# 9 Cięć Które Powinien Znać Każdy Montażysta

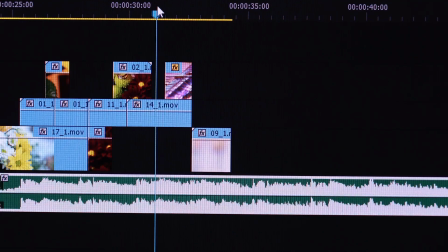Stworzenie płynnego cięcia w montażu polega na połączeniu dwóch ujęć tak, że to przejście nie jest odczuwalne dla widza i nie wybija go z rytmu.
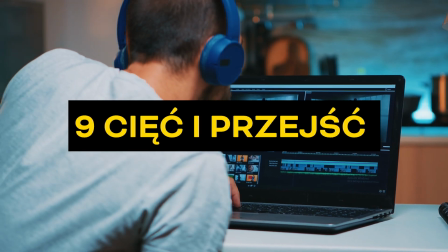W dzisiejszym filmie przedstawię Wam 9 cięć i przejść, dzięki którym prostym sposobem możecie podnieść poziom swojej produkcji.
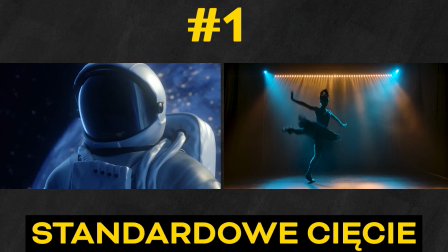Najprostsze, standardowe cięcie to łączenie dwóch klipów bez zamieszania, bez efektów, po prostu cięcie.
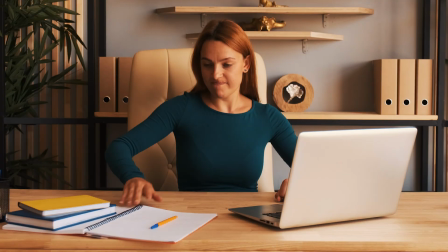Wizualnie jest niestety najbardziej irytujące i wybija z rytmu każdego widza. Dla montażysty natomiast jest to najprostsze cięcie.
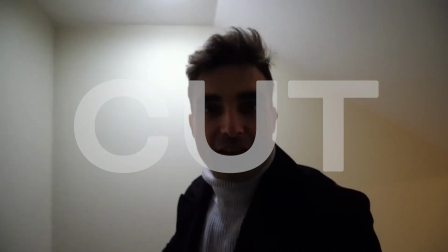Numer 2, jump cut. Oglądasz jakiegoś vlogera, kamera się przecina, wskazując skok naprzód w historii.
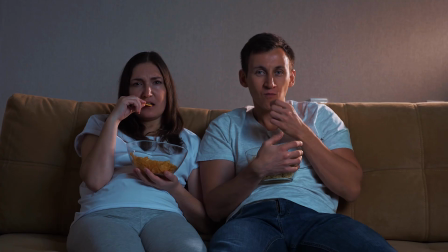Ale vloger znajduje się w tej samej pozycji co wcześniej. Technika ta jest tak bardzo popularna na YouTubie, że większość widzów przestała ją zauważyć. Polega na przecinaniu jednej sceny, aby przyspieszyć czas i wyciąć nudne fragmenty.
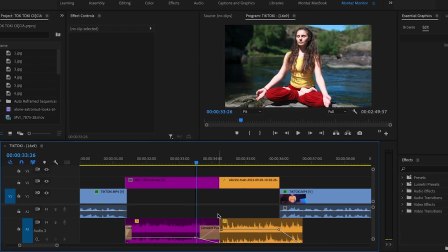Numer 3. J-cut oraz L-cut. Dźwięk z następnej sceny nakłada się na obraz z poprzedniej sceny.
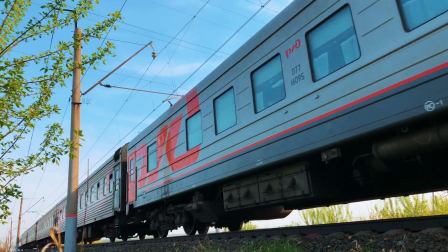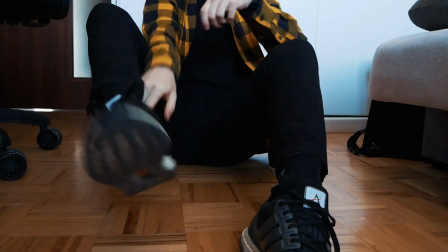Lub na odwrót, czyli dźwięk z pierwszej sceny nakłada się na obraz kolejnej.
No dobra, ja już gotowy, więc idziemy do siedziby Fandera.
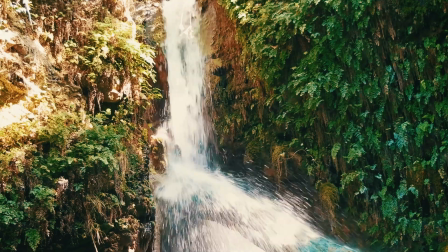Numer 4. Match cut. Ten akurat jest moim ulubionym, ponieważ te cięcia wyglądają bardzo płynnie.
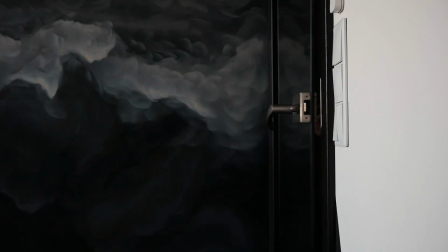Match cut, bądź inaczej cięcie dopasowujące, to przejście,
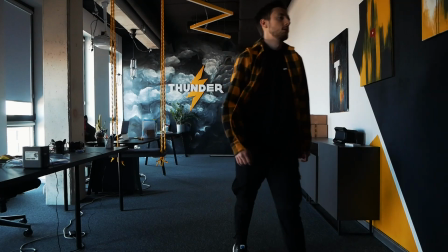w którym elementy na końcu jednej sceny są dopasowywane wizualnie lub dźwiękowo do elementów na początku kolejnej sceny.
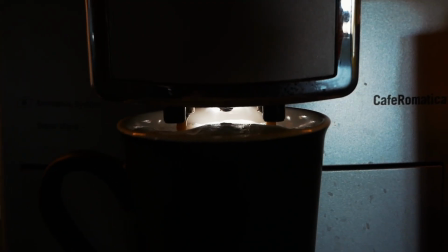Przydaje się, gdy wiesz, że w następnym ujęciu coś będzie poruszało się w tym samym kierunku, co w poprzedniej scenie lub w tej samej pozycji w kadrze.
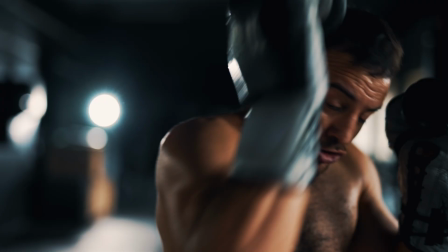Zwykle używa się ich między ujęciami w tej samej scenie, jak na przykład w sekwencjach walki, po to, aby jeszcze bardziej wzmocnić akcję. Kolejny punkt, edycja równoległa. Lub inaczej, cross-cutting. To przedstawienie dwóch różnych narracji rozgrywających się w różnych lokalizacjach, ale za to w tym samym czasie. Odległość między tymi różnymi lokacjami może być niewielka. Może to być ten sam budynek albo inna planeta.
We have a problem. Oh, shit.
Główną ideą jest pokazanie widzowi wielu perspektyw z różnych lokalizacji. Cross-cutting jest najczęściej używany do budowania przewidywania. Takie cięcia występują m.in. w serialu Dom z papieru.
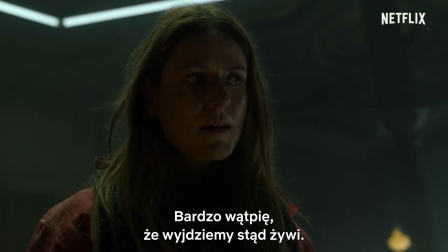Podczas napadu w tym serialu akcja rozgrywa się wewnątrz budynku i w namiocie policji.
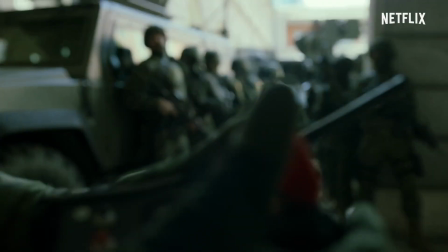Dzięki takim rozwiązaniom zbudowali rytm, rozpęd i wyczekiwanie.
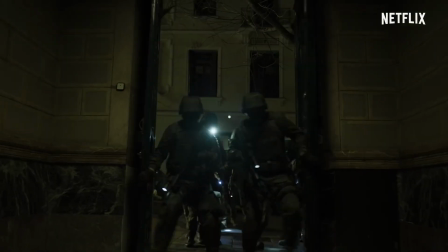Tworzy to jeszcze bardziej napiętą sytuację, która byłaby trudna do powtórzenia, gdyby sceny były przedstawione jedna po drugiej.
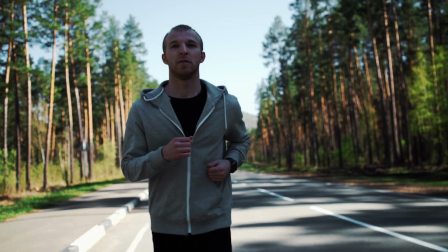Edycja równoległa może również pokazać podobieństwa i różnice w sytuacjach, które występują w tym samym czasie. Definitywnie za gorącym jest w tym stroju, przebieram się. Od razu lepiej, przechodzimy do kolejnego punktu, czyli montaż.
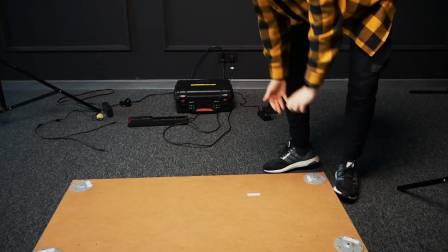Montaż to technika edycji, która łączy kilka krótkich klipów w jedną sekwencję. Często występuje w rytm muzyki.
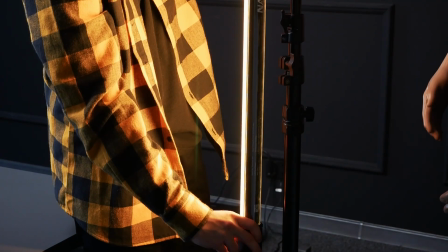Sekwencje montażowe często sugerują upływ czasu lub wiele jednoczesnych wydarzeń. Są przede wszystkim sposobem na przedstawienie widzowi wielu informacji naraz.
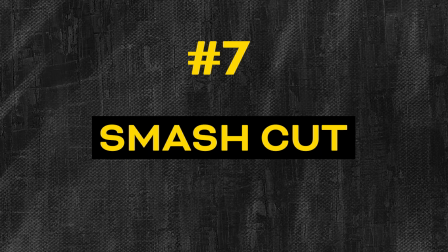Stanowisko gotowe. Przechodzimy do kolejnego punktu, czyli smash cut. Smash cut to nagłe, ostre cięcie z pierwszej sceny do drugiej. Najlepiej jest je zrobić w nieoczekiwanym momencie. Czasami nawet odcinając dialog postaci w połowie zdania. Smash cut jest idealny do kontrastowania tonu między dwiema scenami, zamykania pewnej sekwencji w tajemnicy lub też do tworzenia komicznej ironii, co często zobaczycie na kanale Davida Dobrika.
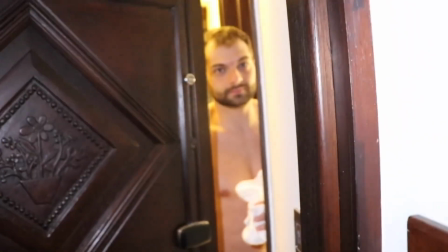You've been selected.
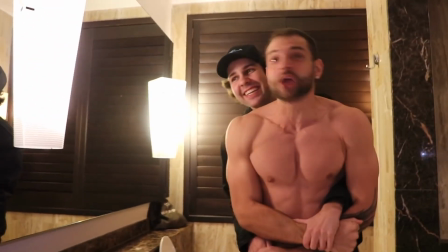Punkt 8. Fade oraz Dissolve. Można to opisać jako nakładanie się obrazu jednej sceny z obrazem nadchodzącej. Może być używane do różnych celów, na przykład kiedy chcesz, żeby twoja widownia coś przemyślała z tej pierwszej sceny, zanim przejdą do kolejnej.
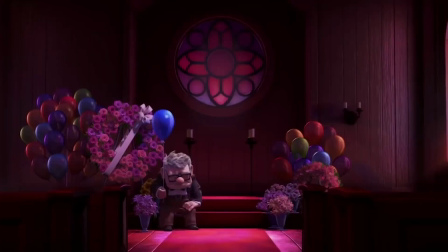Może być również używany do porównań między dwiema scenami lub w momencie, kiedy chcesz pokazać upływ czasu.
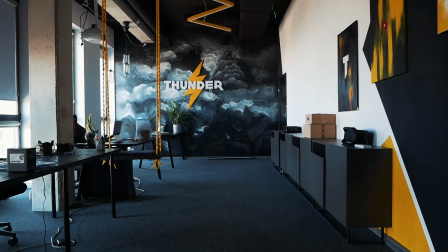Numer 9. Cutaway bądź wstawka. Cutaway to przerwanie widoku danej sceny czymś zupełnie innym, bądź dodającym informacji wizualnych.
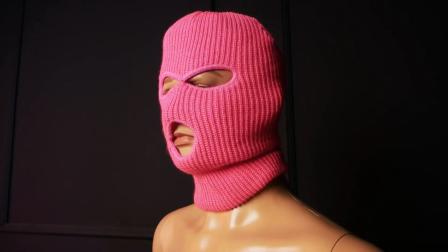Na przykład ujęciem, które przedstawia miejsce czy też okoliczności danej sceny. Cutaway również dobrze sprawdza się, gdy chcemy przedstawić jakieś wspomnienia danego bohatera.
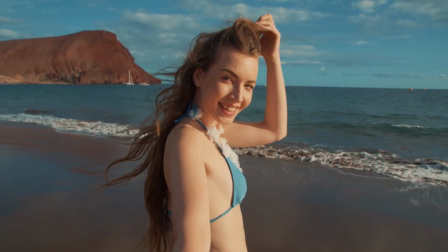Weźmy ten podstawowy przykład. Jeśli postać siedzi przy biurku i nagle pokażesz ją stojącą, wychodzącą za drzwi, możesz mocno zdezorientować publiczność. W jaki więc sposób cięcie może pomóc w utrzymaniu tej ciągłości?
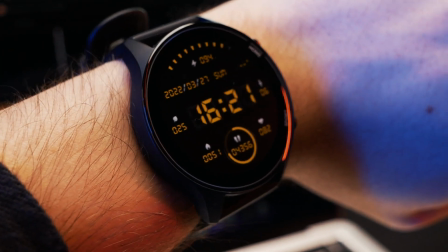Jeśli zamiast tego pokażesz postać siedzącą przy biurku, a następnie wstawisz ujęcie zegara, zanim wrócimy do postaci wychodzącej za drzwi, to ta płynność pozostanie.